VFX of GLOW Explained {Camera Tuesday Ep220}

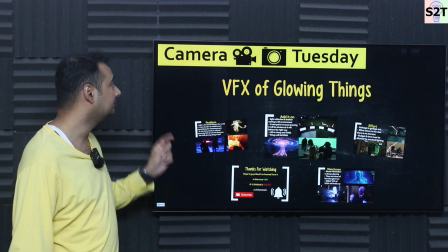Hello YouTube viewers, welcome to my channel Science or Technology. In today's show, Camera Tuesday, we're going to talk about VFX of glowing things.
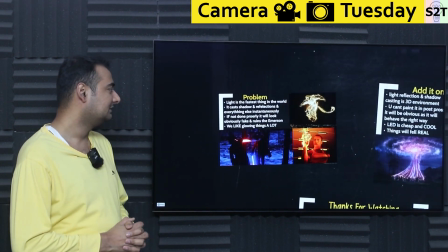So let's dive right into it. Now, first thing you have to understand, what exactly is the problem?
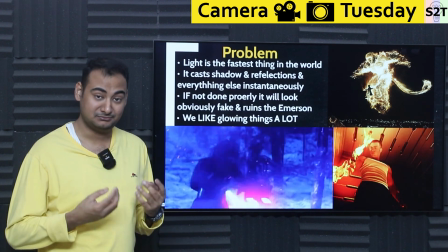The problem is that light speed is the fastest thing in this world, meaning if you have any scene, let's say that scene,
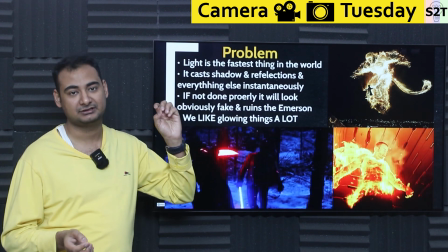even if it happens in slow motion, let's say you have a boom device going there and going boom,
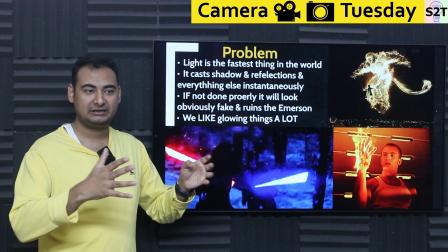here's the sound effect, the shock wave, the particle effect, all these things will take time.
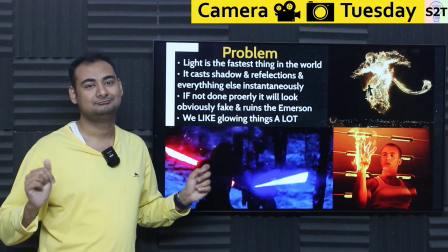Light? No. Light is just like a flash.
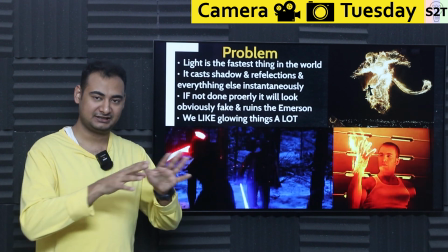So that creates a scenario, meaning in one frame, artist has to go from a dark scene to paint everything like it's a broad daylight, then go back to dark again.
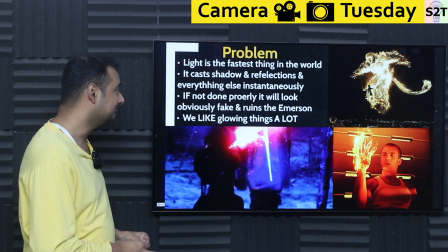It's tedious and almost impossible to do because of the speed. And it has another side effect.
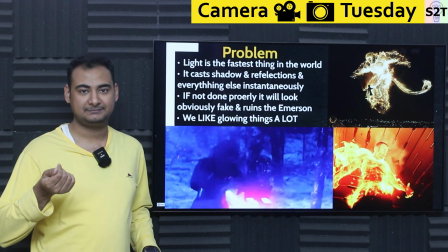It casts its own shadow and reflection. For example, there was a very amazing event in Russia back in the day, is that the meteorite came in.
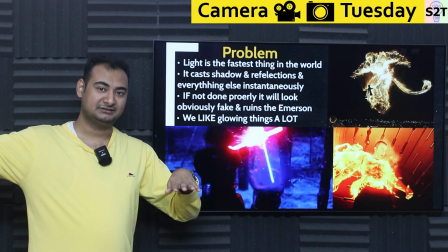Now here's it was broad daylight, as in like early morning kind of daylight, and the meteorite came. It became so bright because again it was burning in the atmosphere.
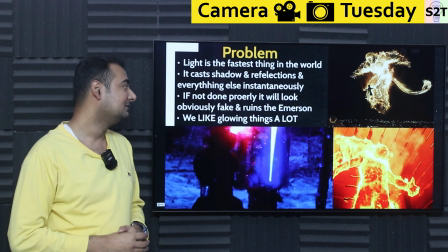It casted shadow in broad daylight over a large area. So you have to understand, if you're showing any boom effects, you have to put that into account.
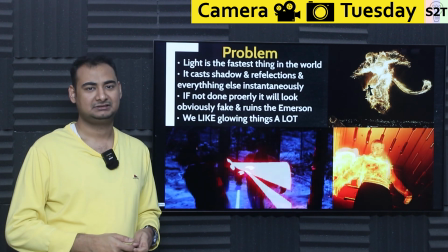Otherwise, it will look super duper hyper fake. It's like, hey, why the heck lights are not reacting?
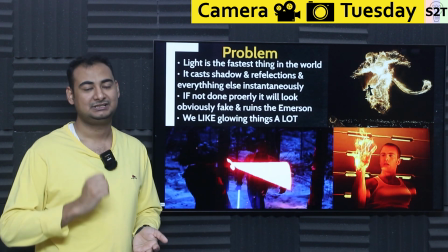That's why. Like many times you can say, like, that's a fake CG. That's the problem. Light reacts instantaneously, casts its own shadow and reflections.
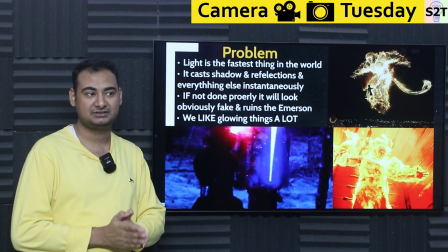God help you. Like CGI artists, like if you want to give CGI artist blood pressure, you give them a scene that has glass in it.
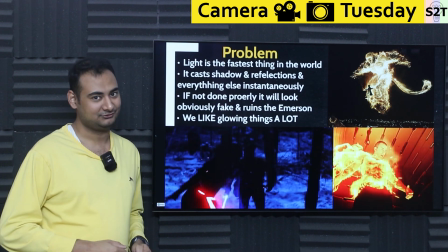They will just find the nearest dynamite supplier for you personally. They will personally go and find dynamite for you.
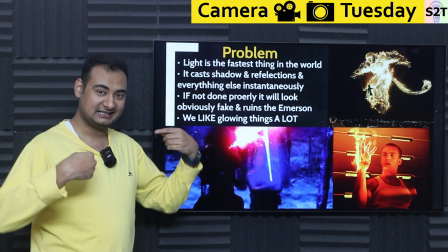So you have to understand. Now add lighting to it. It's like, yeah, that's not happening.
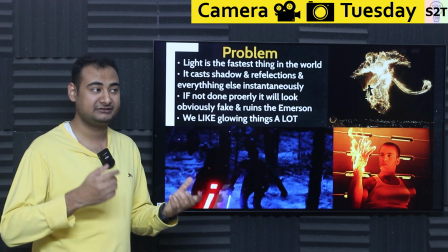And all of this happens instantaneously, meaning if you have any scene where it's like going pew pew pew,
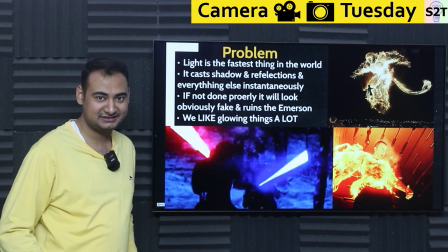all that pew pew pew has to be reflected instantaneously, meaning one frame, instead of being rendered normally,
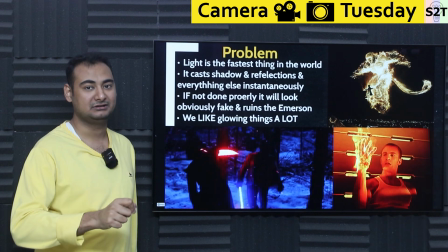it has to be painstakingly drawn, like, okay, light is here, light is here, light is here, light is here.
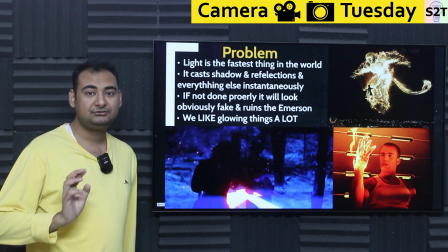That's very, very tedious. And if you do not do it properly, it will look obviously fake.
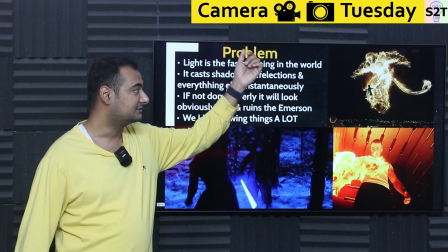For example, this is from a scene system, but that's a giant glowing energy there.
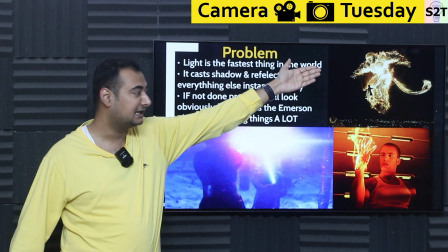This person is barely visible. How the heck that's possible that you can have something that glowing? And again, this whole area is not casting any, not receiving any light.
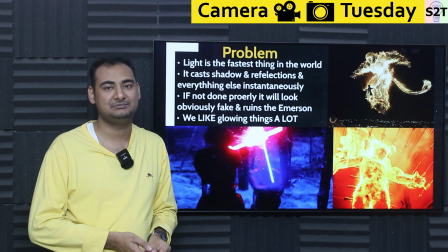It flat out looks fake. It flat out looks cheap. It's like Control-C, Control-V light effect here.
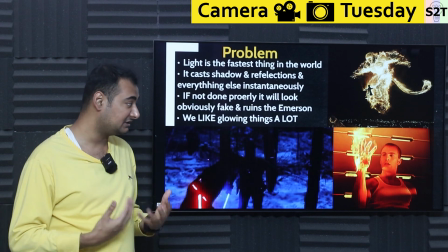It's like very bad, and it ruins the immersion, especially if light effects are very personal, up close and personal.
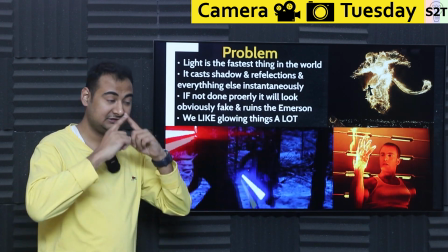You have to put effort into there, especially if it has to do anything with faces.
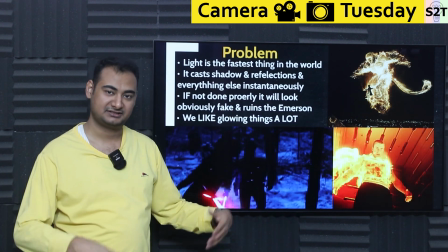Like you can do this sort of effects with Captain America setting on fire, but you have to get that point.
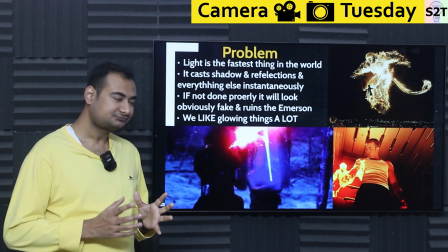Like at some point it starts to look very, very, very fake. And problem with VFX artists is that everybody loves glowing things.
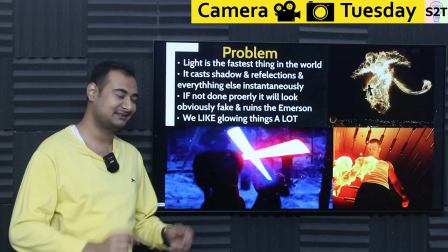So we are like, let's make things glow. Let's make a single sword glow 2 side extra more. So all this for LED light, of course, they had to do it.
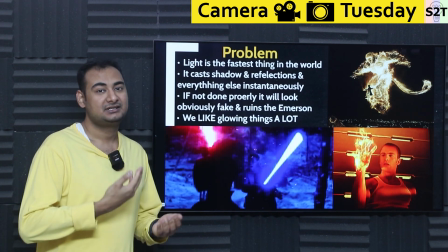Heck, back in the day, before LEDs were invented, Star Wars original series, they still had lights there.
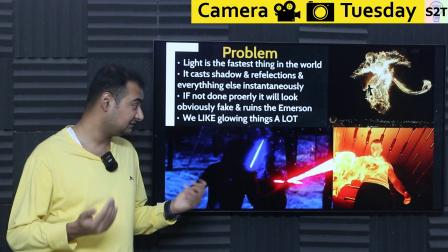They had to add it. But there was no way of doing it post. Still, there is no way of doing it in post. You can add to it.
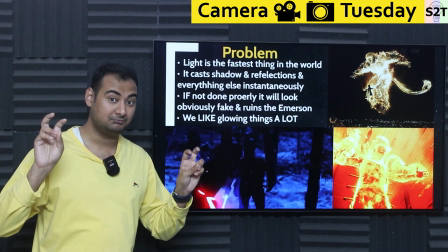You can add glow to it. You can add what we call bloom to it, but you can't add inherent light to it.
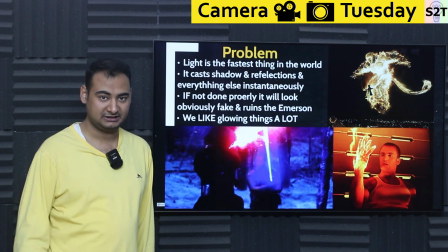The suit, the cloth, the environment, they will not react accordingly. So that's the problem with it.
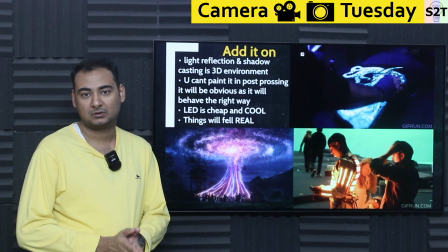So here's the deal. CGI has this one core conundrum. Not conundrum, as like core logistic.
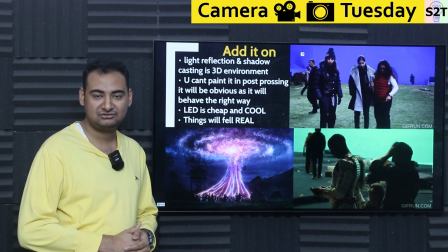Logistic is add it on. You want to add things onto CGI, they're like, shut up and take my money. It's gonna make it awesome.
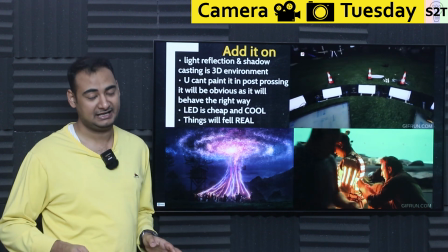You want to remove things, that's hell of a hassle. So that's the whole thing.
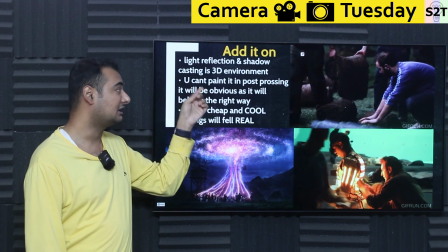So when we are talking about lights have its light reflection, shadow, casting, and the biggest problem why you can't just paint it on, it has 3D environment effect.
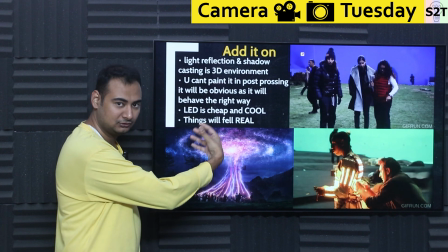For example, this is a scene where you have light going hulululu here. Now here's the, why the heck this house is dark?
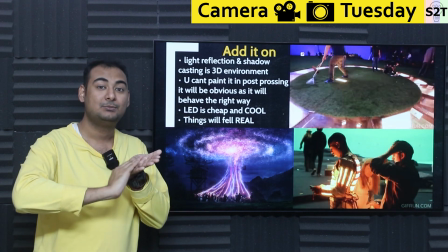Why the heck this ground is not casting any shadow? Again, because this was done as a post-processing where there's somebody poor artist put a layer there.
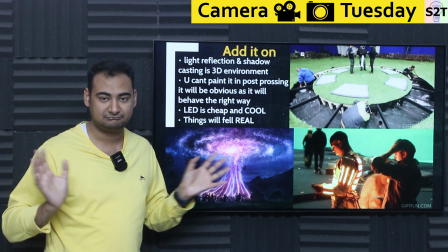Again, I'm not blaming the artist, I'm blaming the system, because they may be like, can you do this in 5 seconds?
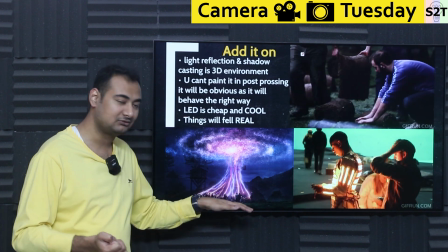Like, no. It's not gonna do that, because again it will look fake. They have to just add a layer, opacity, glow.
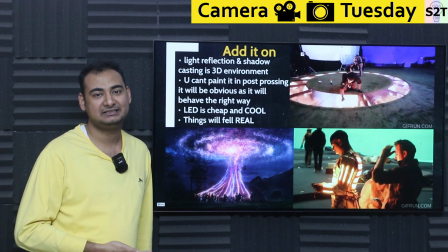Again, I'm just like simplifying it, but inherently that's all they can do. They will not get that 3D effect of light.
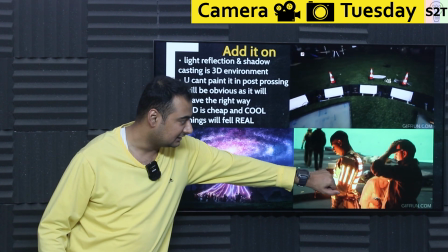Light is 3D. For example, let's say this is suit. Now the light turns on. That face interacts it like this.
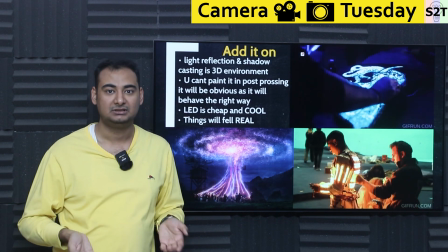Why this interaction is there? Because light has what we call inverse square law. Meaning here it's much brighter compared to here, and this is 3-dimensional.